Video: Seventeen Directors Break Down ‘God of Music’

Good job, Shorty.
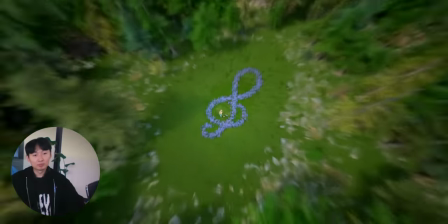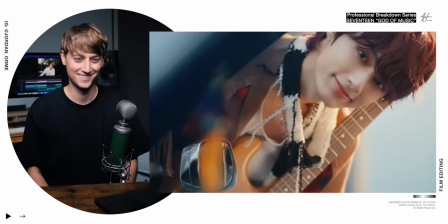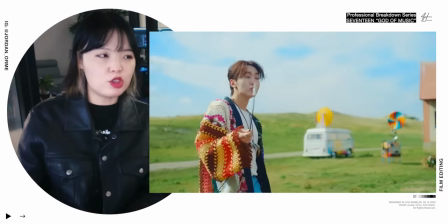16:46 You know, when Jun is slitting down,
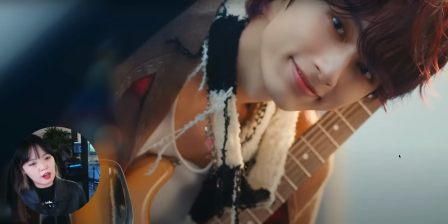16:49 the MIDI doll is having a guitar and, like, dancing just like Jun.
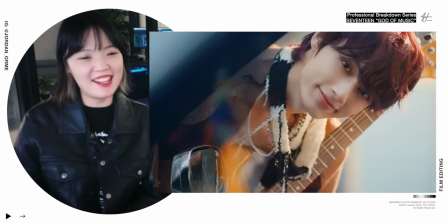16:55 Oh, so that's him? So good. Yes, that's true.
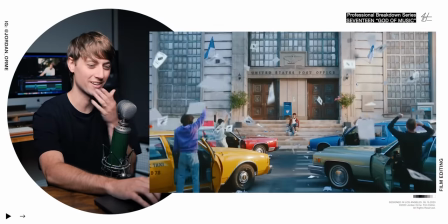17:00 He's wearing guitar
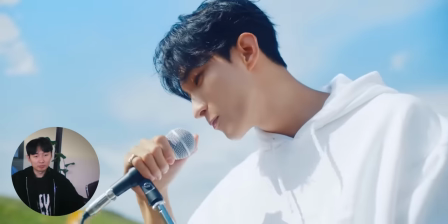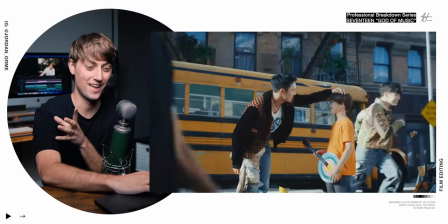17:09 Okay, so they hijacked all the instruments and then decided to plug them in to say something to
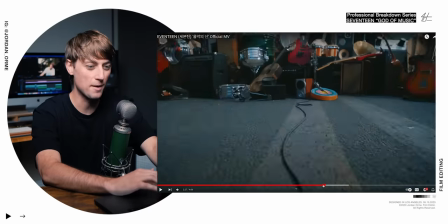17:16 the world 17 to the world and then we trace the wire back and we have a little radial blur here Yes, yeah, it just helps you feel that impact Imagine the world is without music and then all of a sudden 17 starts playing like, bro.
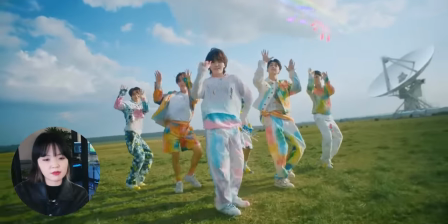17:29 That's great
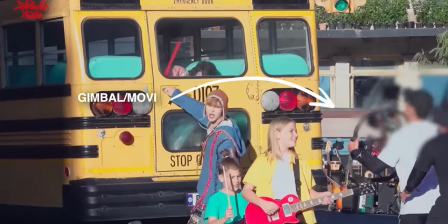17:31 about the wire uh dop was he's like the pro at gimbal so we can manage to shoot it quickly yeah shout out to our dop uncle gimbal is so hard
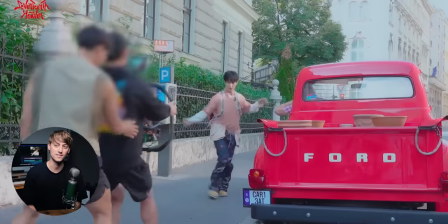17:45 to make look good every time i see the behind the scenes and i see a gimbal or like a movie or
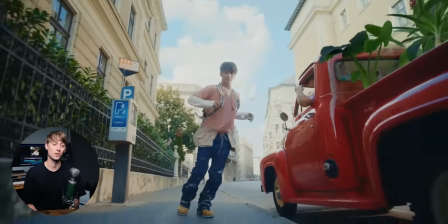17:50 something i'm like it does not look like that it looks so good i think most of the music videos that you see are shot by him he's the guy yeah He's the guy. Long Koi is the guy. He is him.
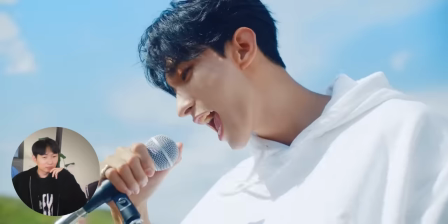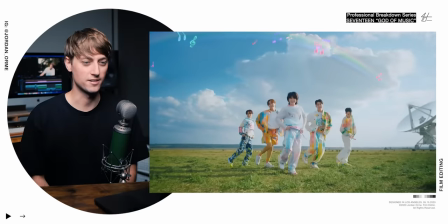18:11 They just manifested a rainbow. Let's go.
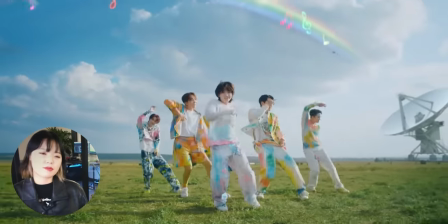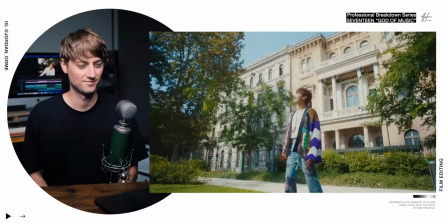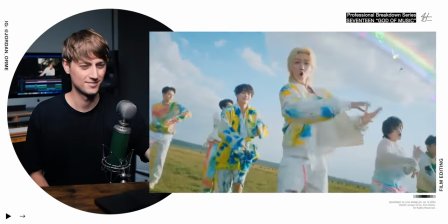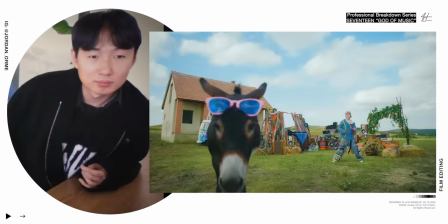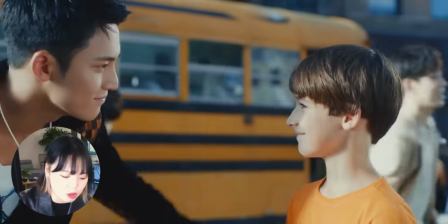18:35 Okay! In the beginning of the music video, the music came alive and they started to enjoy it.
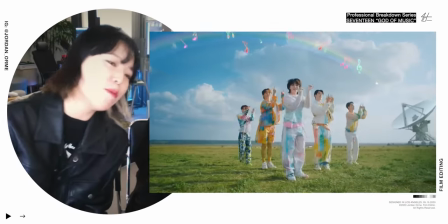18:42 But it doesn't just end there. They're spreading. The rainbow, I think it symbolizes their spread of music.
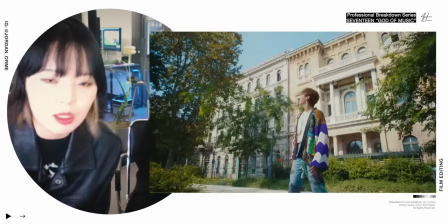18:49 It's not just in this place. It goes all around. Oh my goodness.
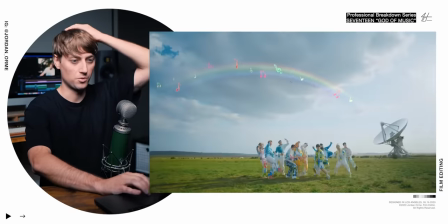18:55 That is so cool
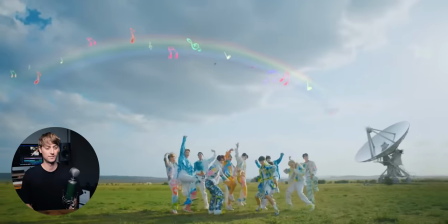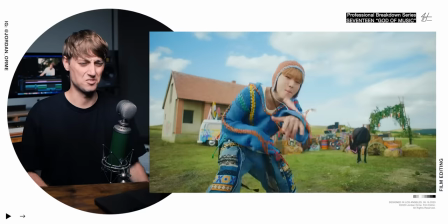That's the best I'm so glad you chose this clip.
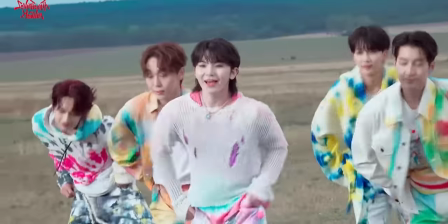19:13 Look at him go, bro. Oh, we have to think 17 again We took the choreography very in the morning and it was dark when the sun came out later on We wanted to shoot it again and they were all like let's go for it.
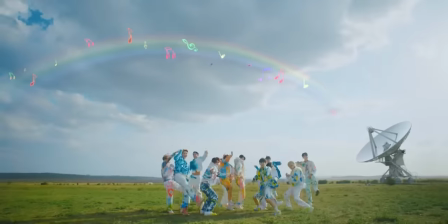19:30 Absolute king. 17 members were so Rose so supportive
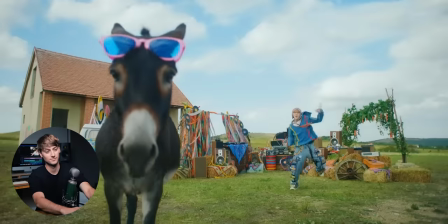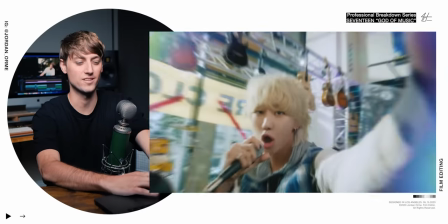19:40 That's such a nice kick VFX transition with a little chromatic aberration. Oh, yes, of course Yes, the visual representation of music spreading across the world. That's what Kylie said So and she's she's the director. So, you know, I'm not excluding you Jihoo
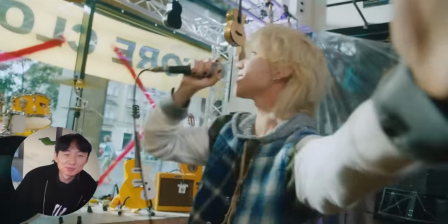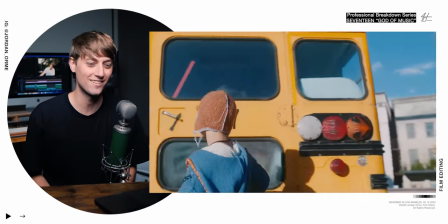20:02 He's wired to the cloud. Literally.
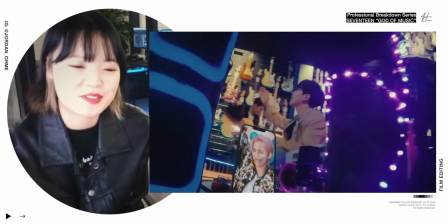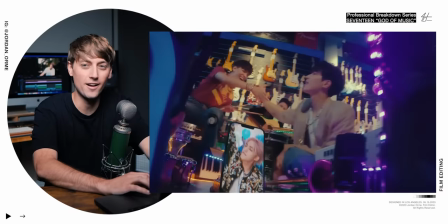20:10 This shot right here intrigued me. Is this an iPhone shot? And is it on like a track or like a train of some sort?
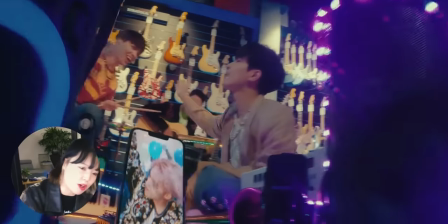20:16 Yes, it was on a train and we wanted to portray Seventeen as God. So in order to do so, we thought that having them shoot in a low angle will make them bigger.
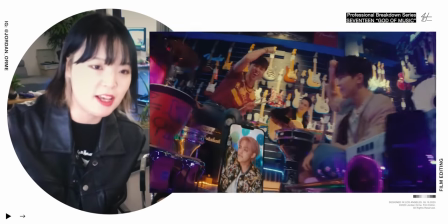20:29 And since we couldn't have the S-groups in Budapest, we have to put him in because this is the hip-hop team. Okay, that makes so much sense.